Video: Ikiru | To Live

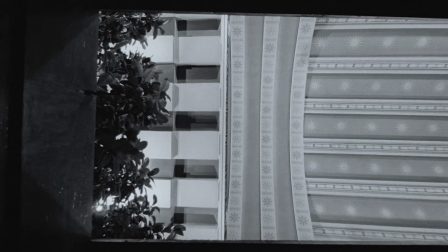(0:20)
When's the last time you considered that one day you'll die? What are you leaving behind?
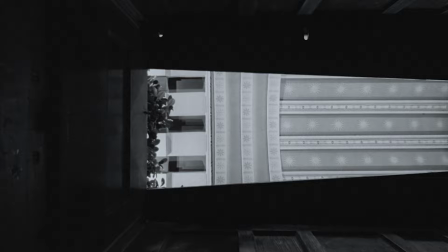(0:28)
Did your life have meaning?
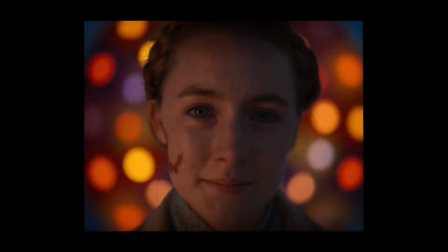(0:32)
We often think we have all the time in the world, so we put off our dreams, our aspirations,
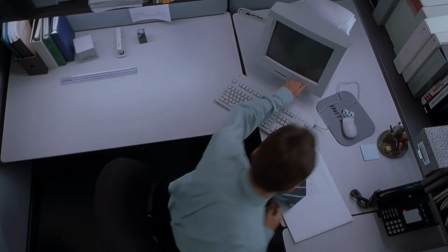(0:41)
we pick up a 9 to 5 and say, there's always tomorrow. But that's not really the case, is it? At any time, at any moment, this could all just end.
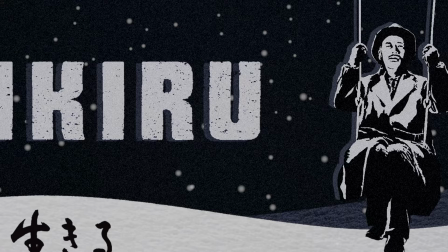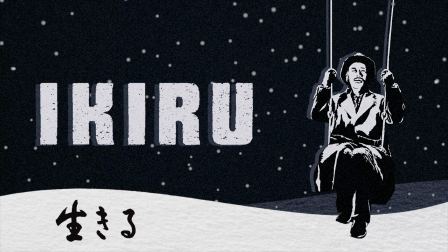(1:10)
Nikiru means to live. It's a meditation on trying to find purpose in the last days of one's life.
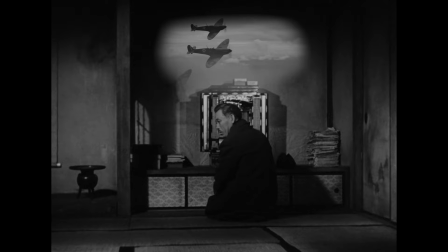(1:18)
It was released in Japan in 1952 and you can feel that. The echoes of war seem to saturate every frame.
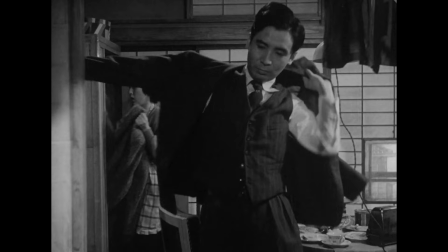(1:27)
Walls are scorched by fire. Ailments ravage the population and there's a clear divide between the
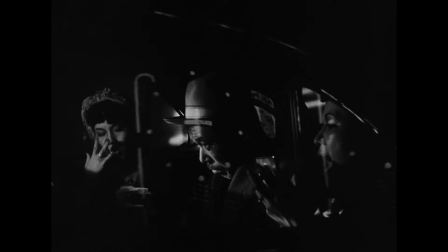(1:34)
Americanized younger generation and older more traditional social structures.
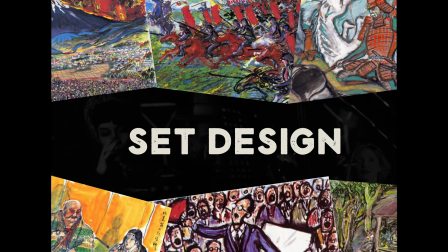(1:39)
It's like being transported back in time and that's due in part to the set design.
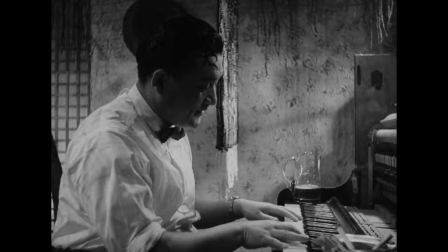(1:46)
A lot of attention is paid to small details.
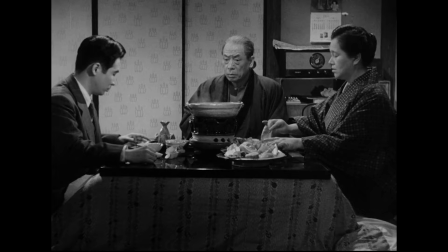(1:50)
Details that just by looking tell you a lot about a place or the people within them. My grandma came to Dreamer's age, and I grew up living in many other people.
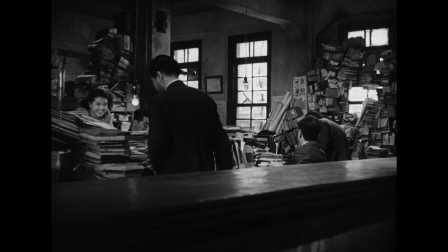(2:18)
One of the most notable uses of set design can be seen in the office.
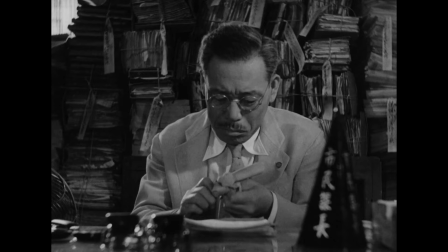(2:23)
Just look at the piles and piles of accounting ledgers and legal documents that suffocate the atmosphere.
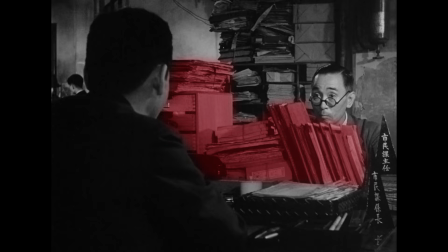(2:31)
And those paper monoliths aren't just there to show the weight of bureaucracy. they also isolate and in prison.
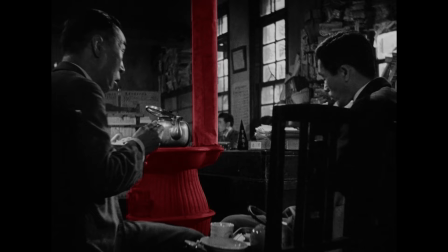(2:40)
That theme extends to the tables, the support pillars, even the stairs.
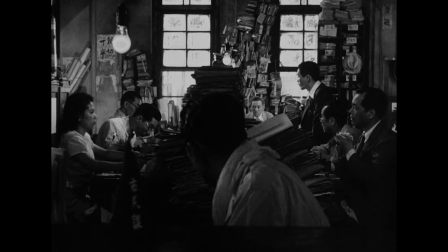(2:46)
With every frame so meticulously crafted, the message is clear.
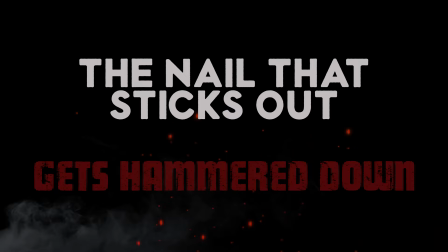(2:52)
The nail that sticks out gets hammered down.
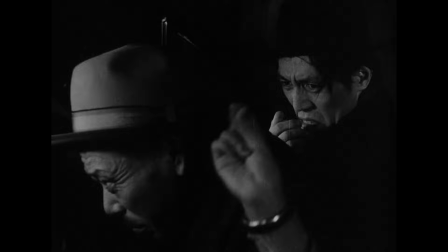(2:58)
And these themes of confinement extend past the office. Watanabe himself is trapped.
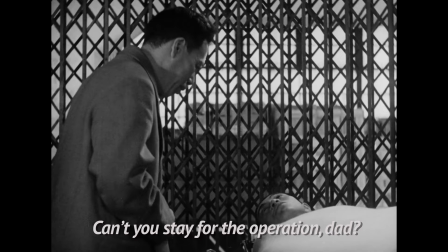(3:05)
His whole life he's put work over everything, even his own son.
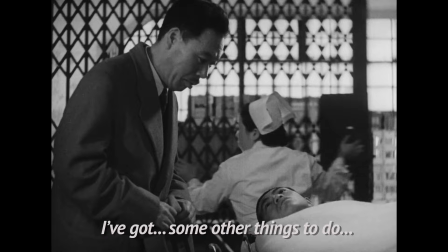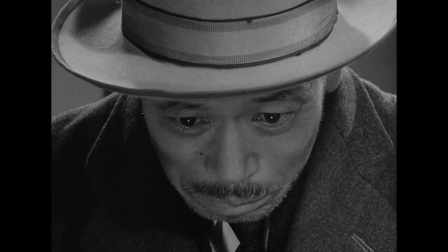(3:17)
So when he's diagnosed with cancer, he's alone.
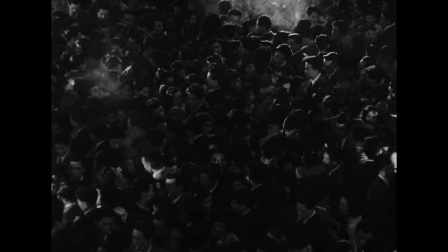(3:21)
And the camera shows this by enclosing him in small bars, crowded night scenes, and prison-like barriers.
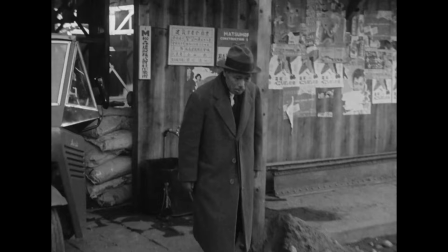(3:31)
All it takes is a little set design and cinematography to show just how out of place Watanabe is.
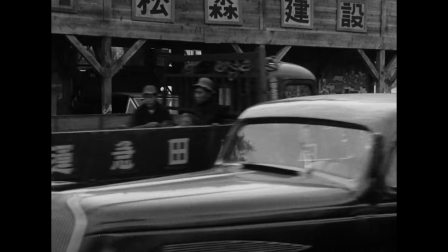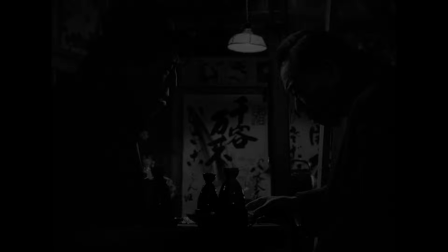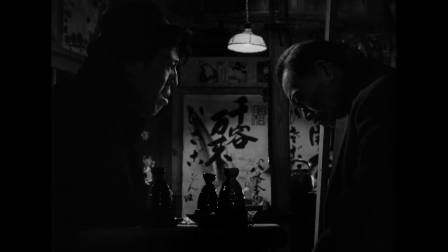(3:48)
From what I've said so far, you may think this film is pretty bleak. In a lot of ways, it feels similar to Death of a Salesman.
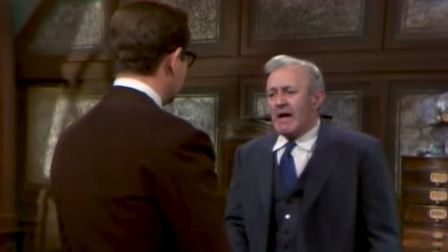(3:57)
Both have problematic father-son relationships, and both men are crushed by systems beyond their control.
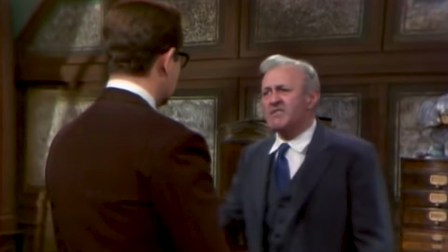(4:05) I put 34 years into this room, and I can't pay my insurance.
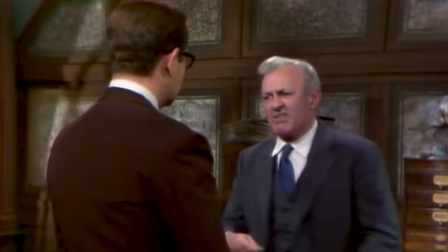(4:11) You can't eat the arms and throw away the peel. A man isn't a piece of fruit.
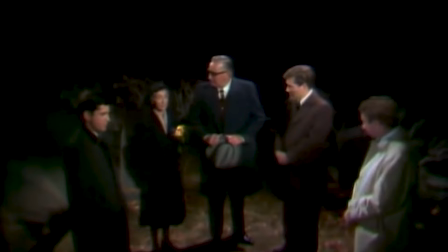(4:17)
Death of a Salesman is almost entirely pessimistic, where life insurance makes a man more valuable dead than alive.